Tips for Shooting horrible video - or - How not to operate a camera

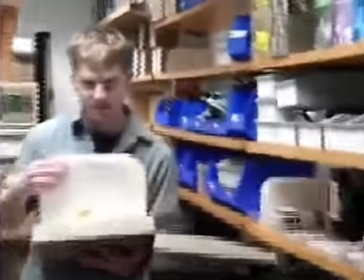[0:16]
This is an example of bad video. Can you tell what's wrong with this video?
Stereophonic record.
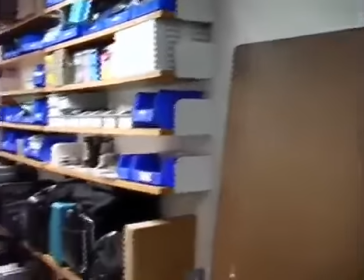[0:22] To be played only with stereophonic cartridge.
When you're shooting something and you're walking into a room and you want to
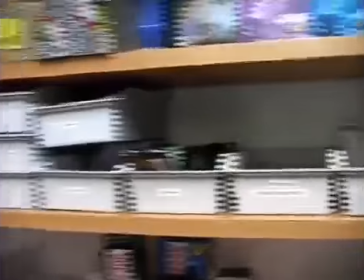[0:31]
just remember that it's not the camera is not your eye. So it's like, oh, I want to see what that is.
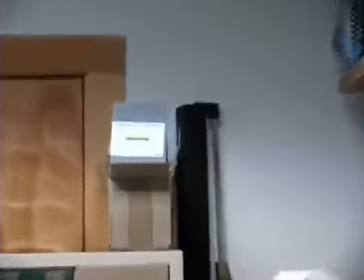[0:37]
Okay, what's going on over there? What's up there? And then, oh, what's that?
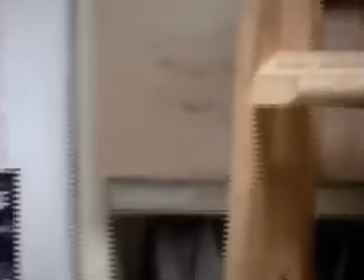[0:43]
Oh, what's going on there?
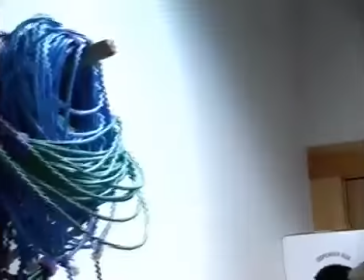[0:45]
One's tendency is to sort of zip around the room and hope that they see something interesting.
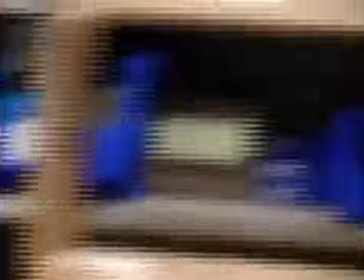[0:52]
As you can see, you're able to not pay much attention to all these things.
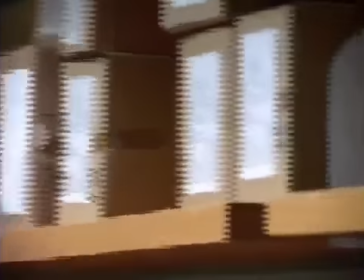[0:57]
Because it's my eye, I can look at what I'm
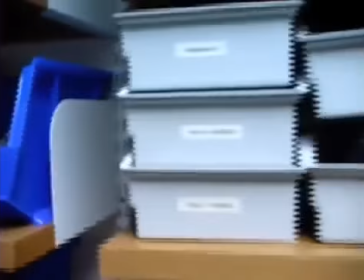[1:01]
looking at and make some sense of it, but it's not always true of the viewer.
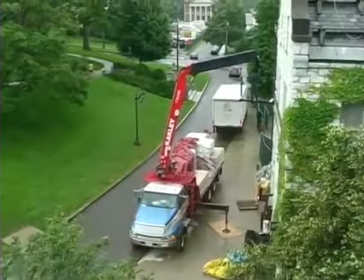[1:07]
This is an example of a wide shot, and
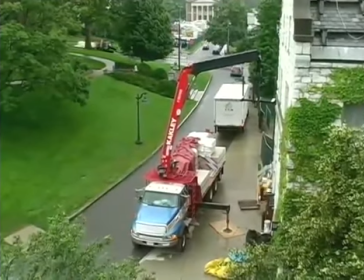[1:11]
kind of shows you that a wide shot can include a lot of information, but a lot of detail is missing.
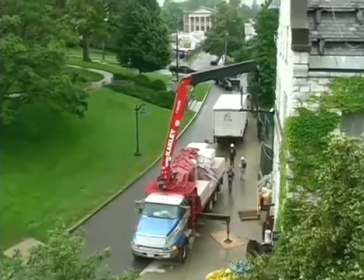[1:19]
And if this is on a webcam, for example, if this is being shown on a computer on a very small screen, you wouldn't see much detail.
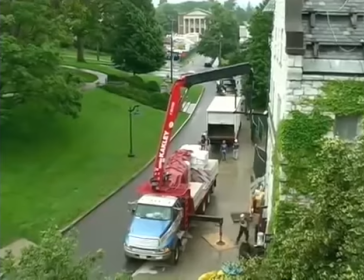[1:28]
So if what was important was what those guys were doing down at that truck, you'd want a shot more like this.
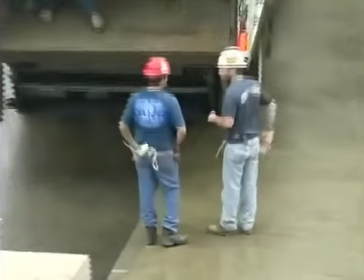[1:37]
Or perhaps even like this.
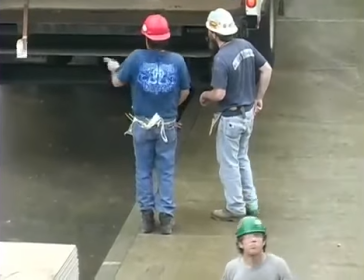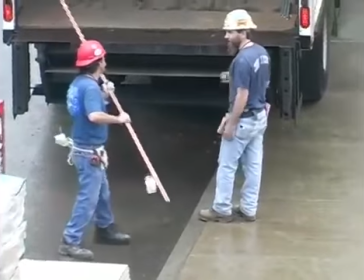[1:45]
The downside of this kind of shot is that you're not getting any context. These guys could be anywhere.
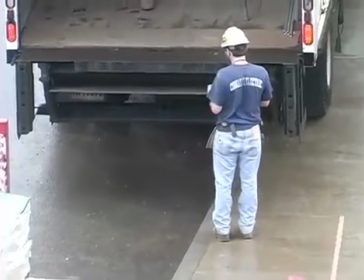[1:51]
So that could actually be an advantage if you're just trying to create some generic footage.
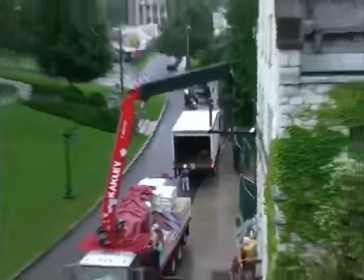[1:56]
But if you want to show where they are, you may want to edit and combine a shot like this,
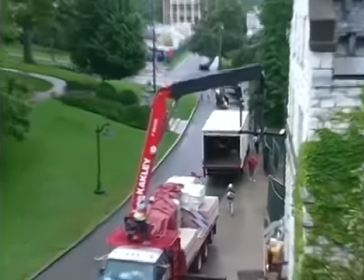[2:04]
giving context, showing Chapin and Morgan, and then have a second shot that includes some of that first shot.
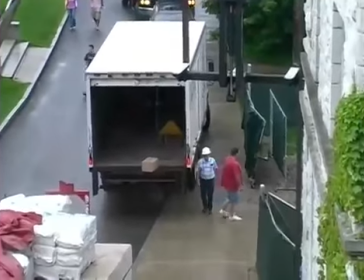[2:13]
I'm not quite sure what that might be, but enough to let the viewer know that they're still looking at the same thing.
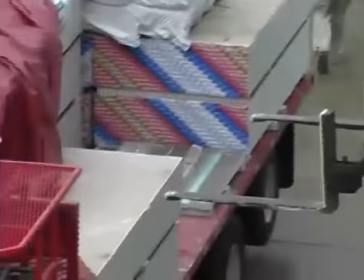[2:20]
Here's an example of
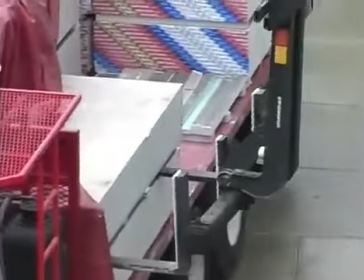[2:25]
bad shooting. The camera's shaky.
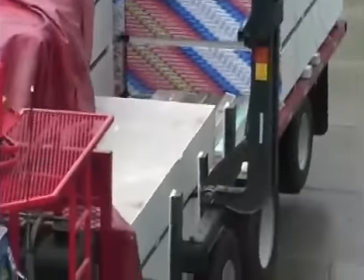[2:29]
As a viewer, you're not able to really appreciate what's going on here because there's so much movement.
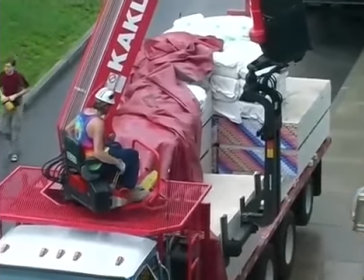[2:36]
You could pull it out a little wider and hold it a little stiller. The effect is completely different.
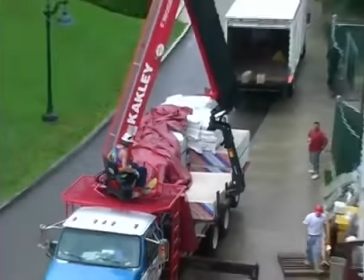[2:46]
Also see this shot here includes the person operating the crane. There's a little more context there.
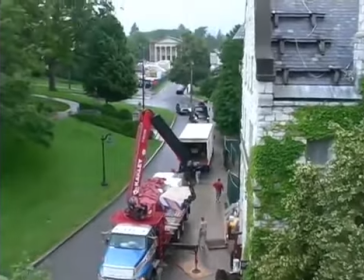[2:55]
And then there's a lot more context.
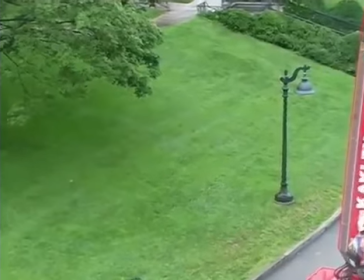[3:02]
This is an example of how frustrating it can be when the camera person has
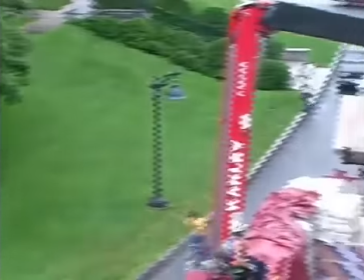[3:09]
picked a shot that was kind of interesting and you kind of want to see what's going to happen with that stuff on the crane.
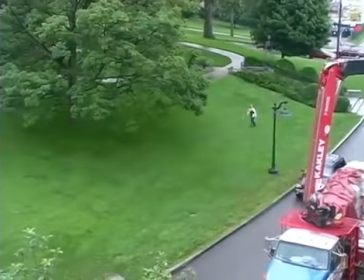[3:14]
But I'm trying to look around for other stuff that might be cool and fun, and as a result, you're missing the show that you really want to see.
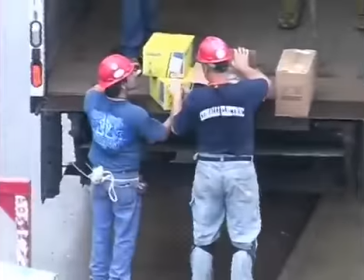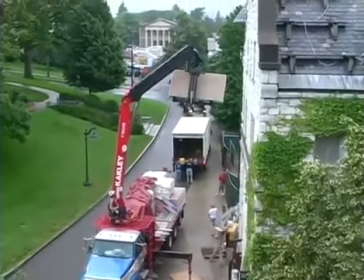[3:29]
So be sure to capture the whole show and deliver it to the viewer.
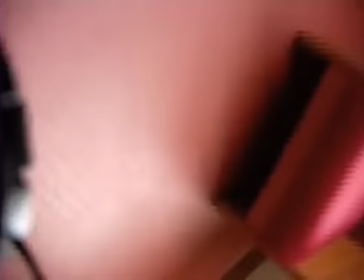[3:34]
With only one button to start and stop the action, it's definitely possible to get the two reversed.
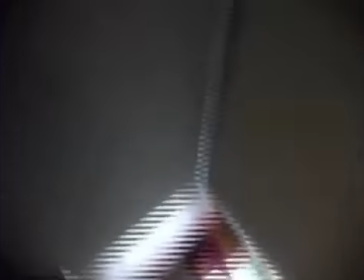[3:39]
So to prevent this, make sure that the window says pause and not record. Otherwise, you'll be viewing this for the whole video.
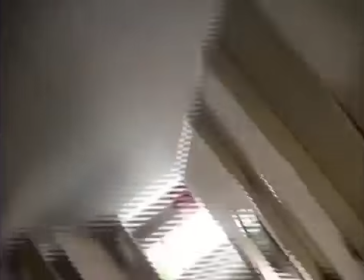[3:46]
Taking video on my feet.
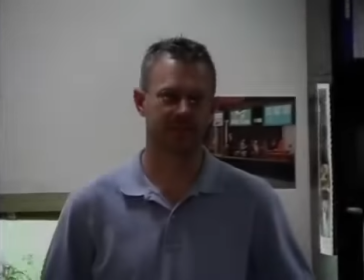[3:51]
It's an example of bad video. Jim, what am I doing wrong right now with this camera?
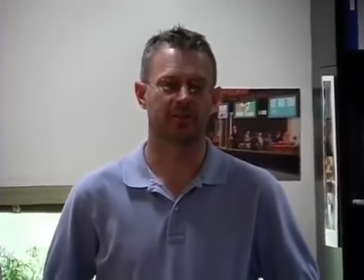[3:57]
You have any ideas about that? Go ahead and just speak up whenever you'd like to.
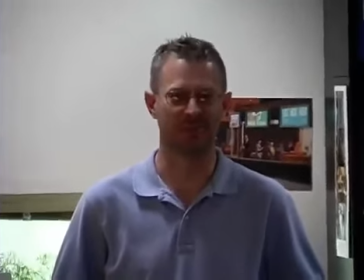[4:02]
I'd like to hear your opinion. So. I think you probably can't hear me. Way over.
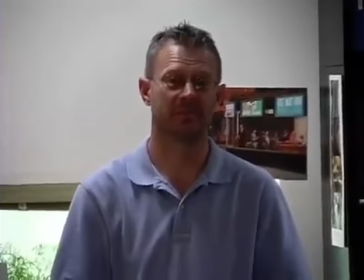[4:08]
Okay, go ahead. Way over there. So what am I doing wrong? I'll shut up now. I think you might be too far away.
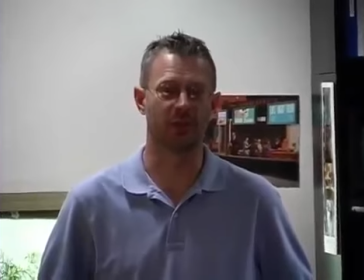[4:13]
Yeah? Without using like an external microphone. Yep. External mic might be good.
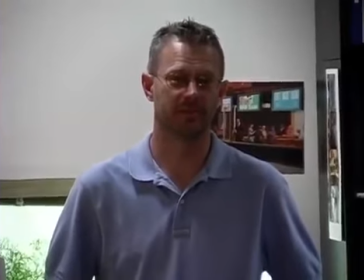[4:19]
Alright, I'm going to zoom out just to show how far away I am.